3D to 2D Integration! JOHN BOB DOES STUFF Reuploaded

Some of you may be wondering how to take something like this, a 3D animated object, and convert it into 2D animation seamlessly, so as not to break the 2D animated look. But how? And why?
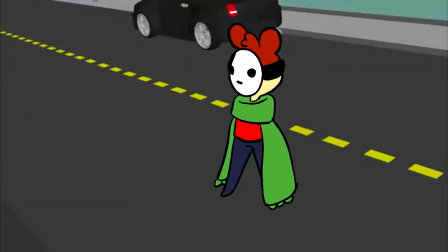Introducing a bit of 3D can help spice up your 2D animation with dynamic shots and pans,
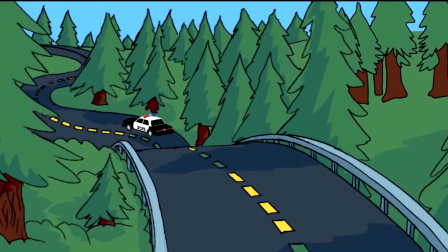and help you out when you need to animate complicated objects like cars or even a cube covered in a bunch of shiny runes.
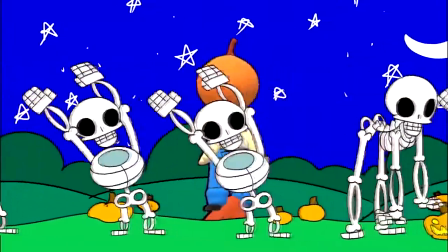But what's the right way to go about it? Sure, you can just throw 3D animated objects into a 2D cartoon,
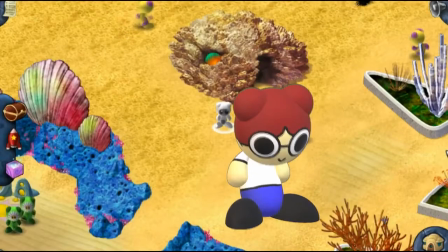but the effect will be jarring and stick out unless you do a couple of tricks to make it fit in.
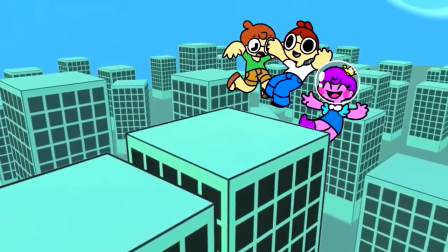Today I'm going to be showing you some examples of how I pulled off this effect in my own videos, with my own special and, at times, admittedly clumsy methods.
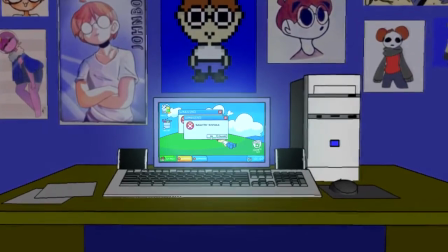All the programs I'll be using in this video are free, so go ahead and install them, and try them out for yourself if you're feeling frisky.
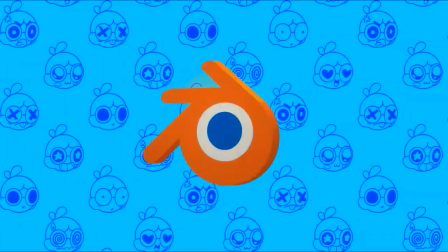First, you're going to need a 3D model. The most common free modeling program out there is probably Blender, but it kinda scares me to be honest.
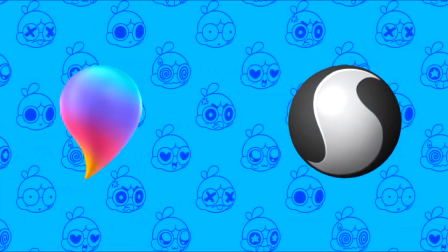So we're gonna look at Sculptures and Paint 3D. Both are free and pretty easy to get into in my opinion.
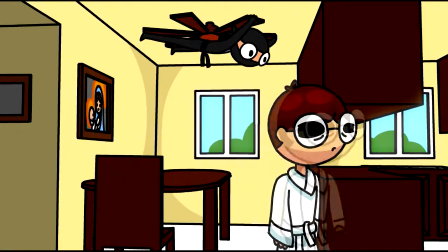I went through a lot of trial and error in my own videos figuring out the best way to do this. I did my best with what I had to varying results.
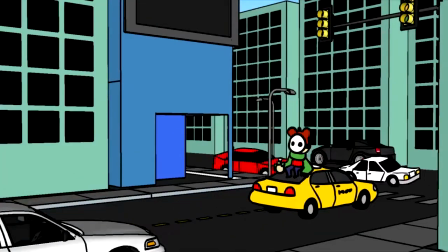Really, near the beginning it just meant using 3D modeled environments as the backgrounds like in Ninjas and Toto Mask Crusader.
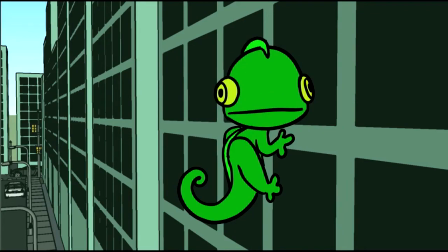A lot of tracing over model screenshots. Here's the Sculptures model I made for that 3D spin in Don't Trust Horses.
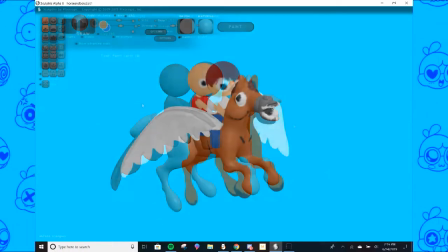Sculptures lets you paint your model and has a flat shading mode. So I thought I could draw some of the lines on the model and then do a quick outline and I would be golden.
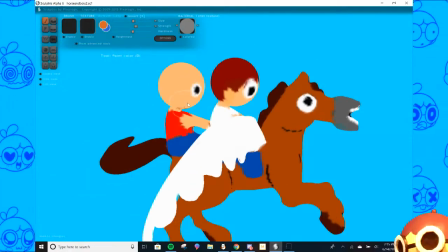The only issue is that the resolution on these is abysmal. That's no good.
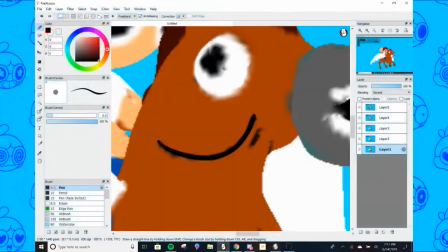So I ended up using the lines as guidelines and then had to erase them. Oh, and I also had to trace the whole thing.
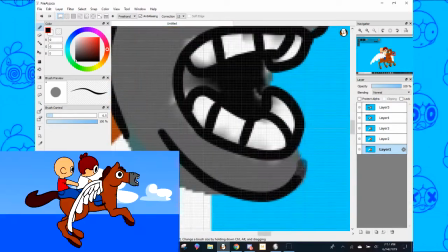Which sucked. I mean, the end effect looks great and it isn't too jarring when it switches from 2D to 3D.
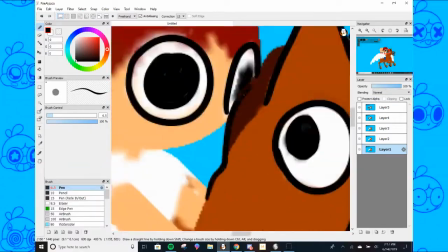It just took a bit of time.
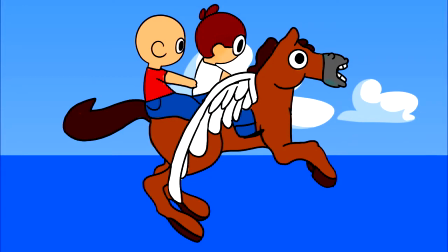However, it's also a little wobbly, since I had to rotate the model by hand for each frame, so it's not exactly an ideal method.
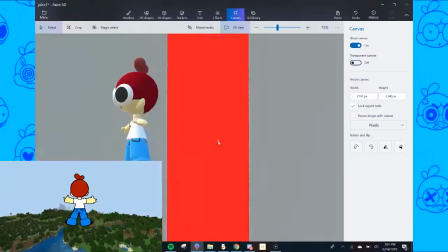In my fulfillment video, I ended up doing the same sort of thing, but in Paint 3D, since the lines are a bit nicer looking, so I didn't have to draw them over and over again each frame,
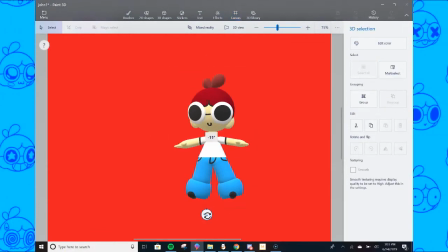only the outline. You can also rotate the object more precisely, down to a degree, so it's not wobbly and rotates the same amount each frame.
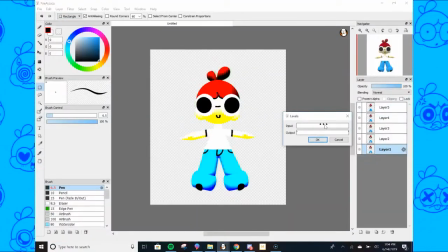The problem is that Paint 3D has no flat shading mode, so I had to improvise by messing with the levels in Fire Alpaca to make the colors flat.
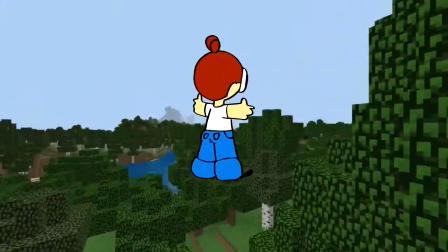Then I drew the outlines and it turned out looking just like a 2D animation, so neat. Still, also time consuming.
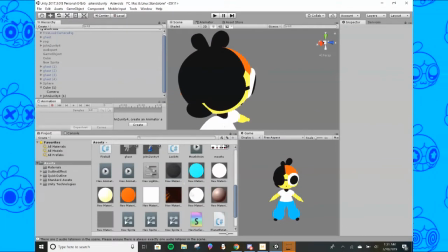So, recently I've been playing with Unity a bit, just making games and experimenting with things, and I found a new method that combines the best of both worlds.
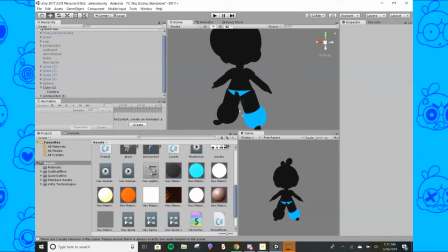Unity has unlit flat looking textures,
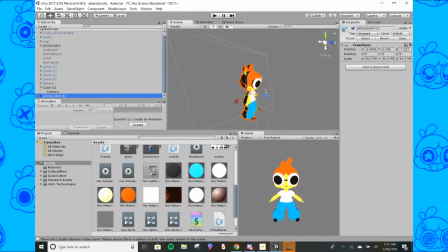so I thought I could cook up a way to give the object an outline and that way, I'd only need to draw a few lines to finish the job. So here's a little method I made of outlining the object. I put the object in, and then put a slightly bigger duplicate of the object, colored entirely black right behind it.
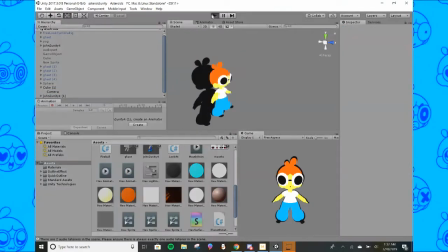When the camera rotates, the object does the same at the opposite rate, so that it always sits right behind the model at the same viewing angle.
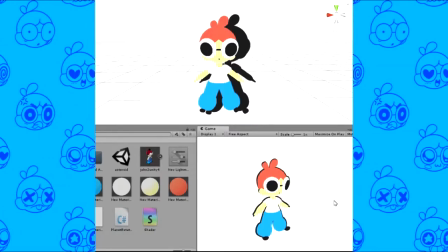I thought it was clever, but it doesn't really work that well. Then, looking around on the Unity Asset Store,
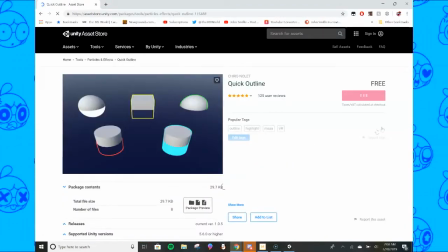I found a simple outline script that does what I was trying to do, but easier and better.
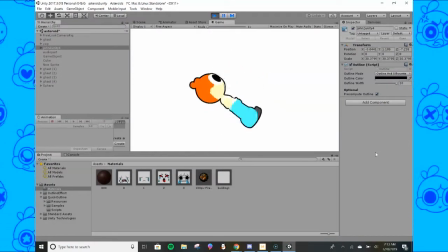So yeah, take this as a lesson that you don't always gotta reinvent the wheel. You can just use something that someone else who is smarter than you made. So, we got the outer outlines.
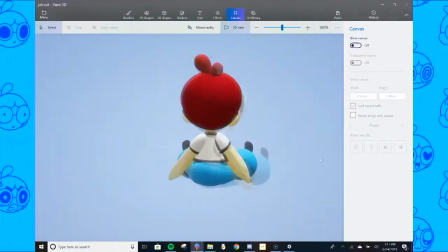What about the inner ones? Paint 3D textures don't carry over into Unity when you export, so I ended up having to model a few lines and put them onto the object itself.
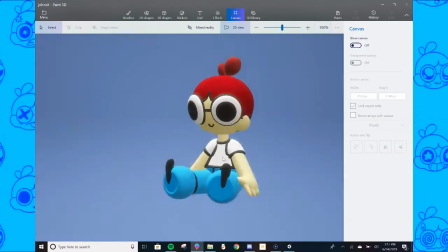Doing this gives the object the outline and inner lines, and in the end you only need to draw over each frame a little bit to make everything look just right.
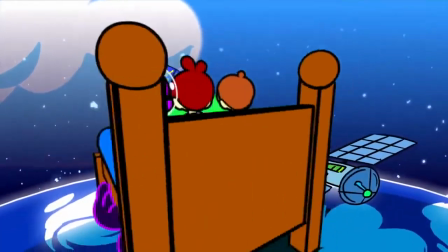This is what I used for the 3D bed shot in my 5-year anniversary video.